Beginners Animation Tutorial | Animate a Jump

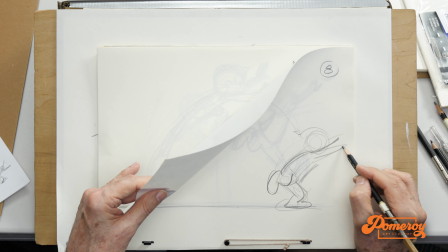He's starting to continue to move forward. His hands now are coming down also.
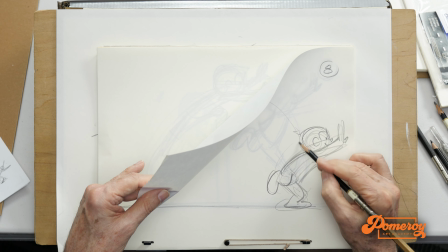Ear, here's his head.
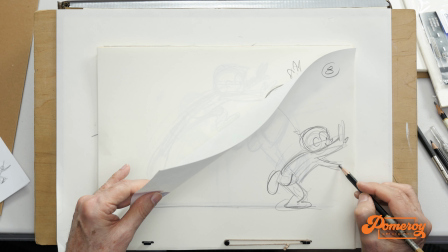I'm going to drop the far left arm down a little bit faster just to create a little overlapping action.
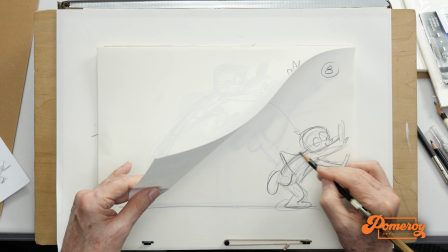And that shirt trailing behind.
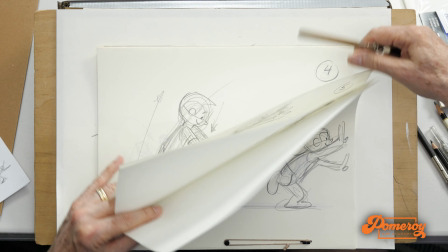And so there's my complete leap. So coming in,
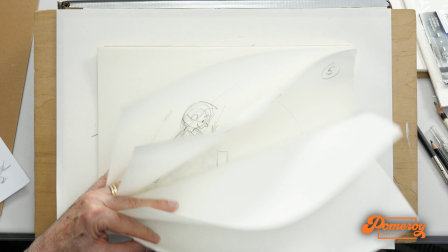anticipating, leaping up into the air and clearing the hurdle and jumping on the other side.
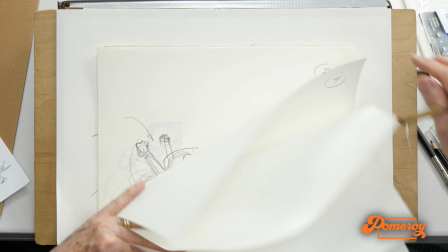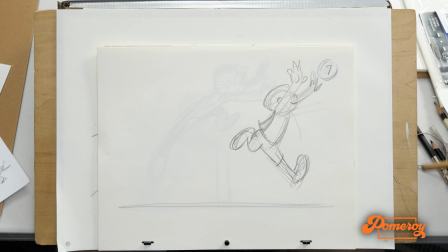Now I'll add an extra drawing here. This could be my drawing number 6 that I was mentioning.
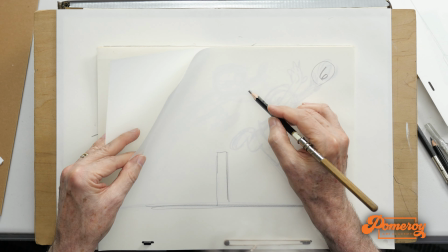And I'm going to favor the up position because I just want to make sure, just to give it a little bit of texture.
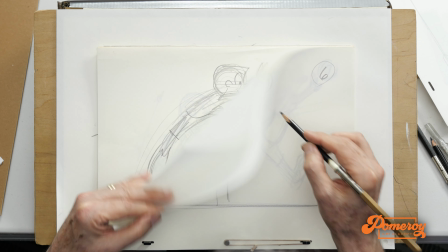I like seeing texture in my scenes where, you know,
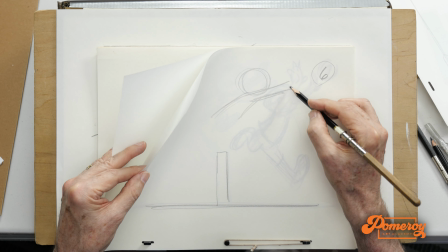if the ball is going upwards, I like to see the descent be a little snappier and quicker, same as with this jump.
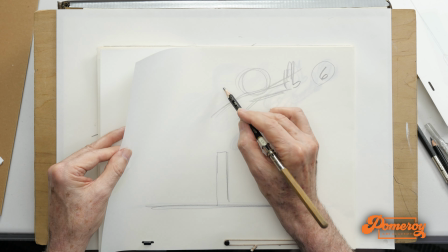So I'm going to suspend him just a little bit up in the air and then bring him down quick.
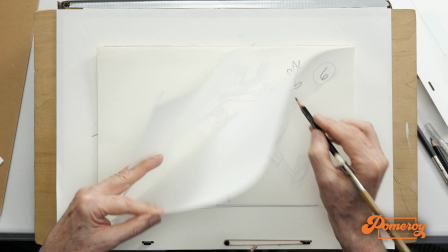Give me some nice snap.
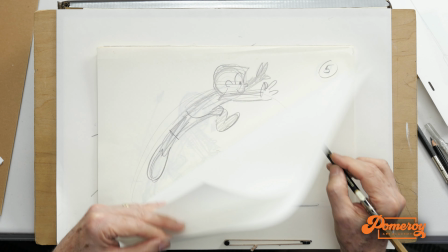I'm going to start to bring the left hand down just a little bit.
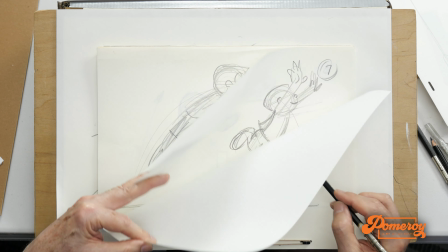He's clearing the hurdle.
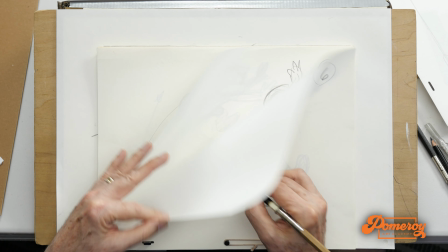The rear right foot is coming up
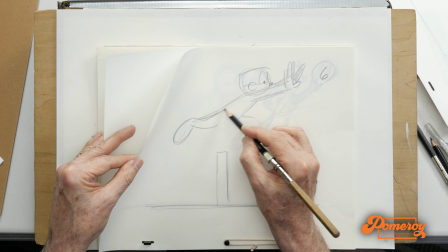behind him.
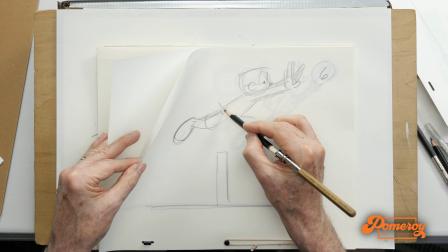A little bit of drag on his shirt.
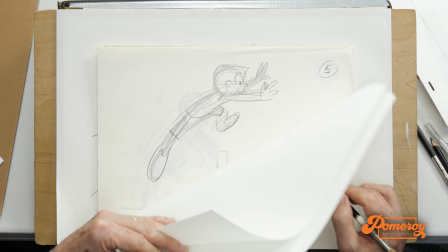And now the left leg and foot are coming forward.
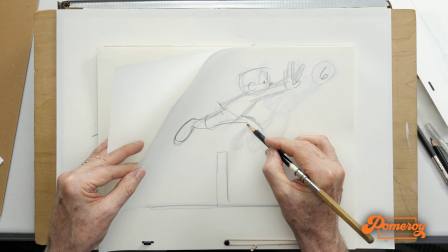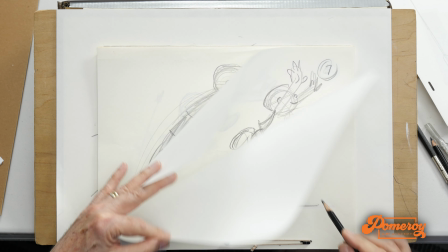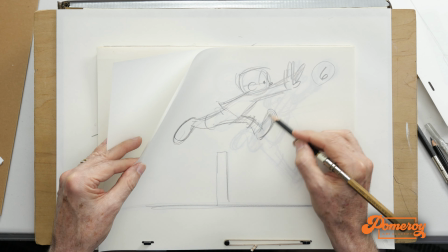there we have our position for in between number 6, and we're all set. So we've got all of our positions.
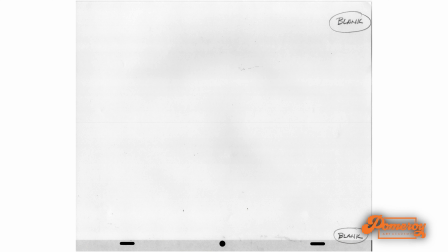So that gives us all our drawings. So we're going to shoot this and let you take a look at it. So thanks for joining me on Breakfast Club. We'll see you next week.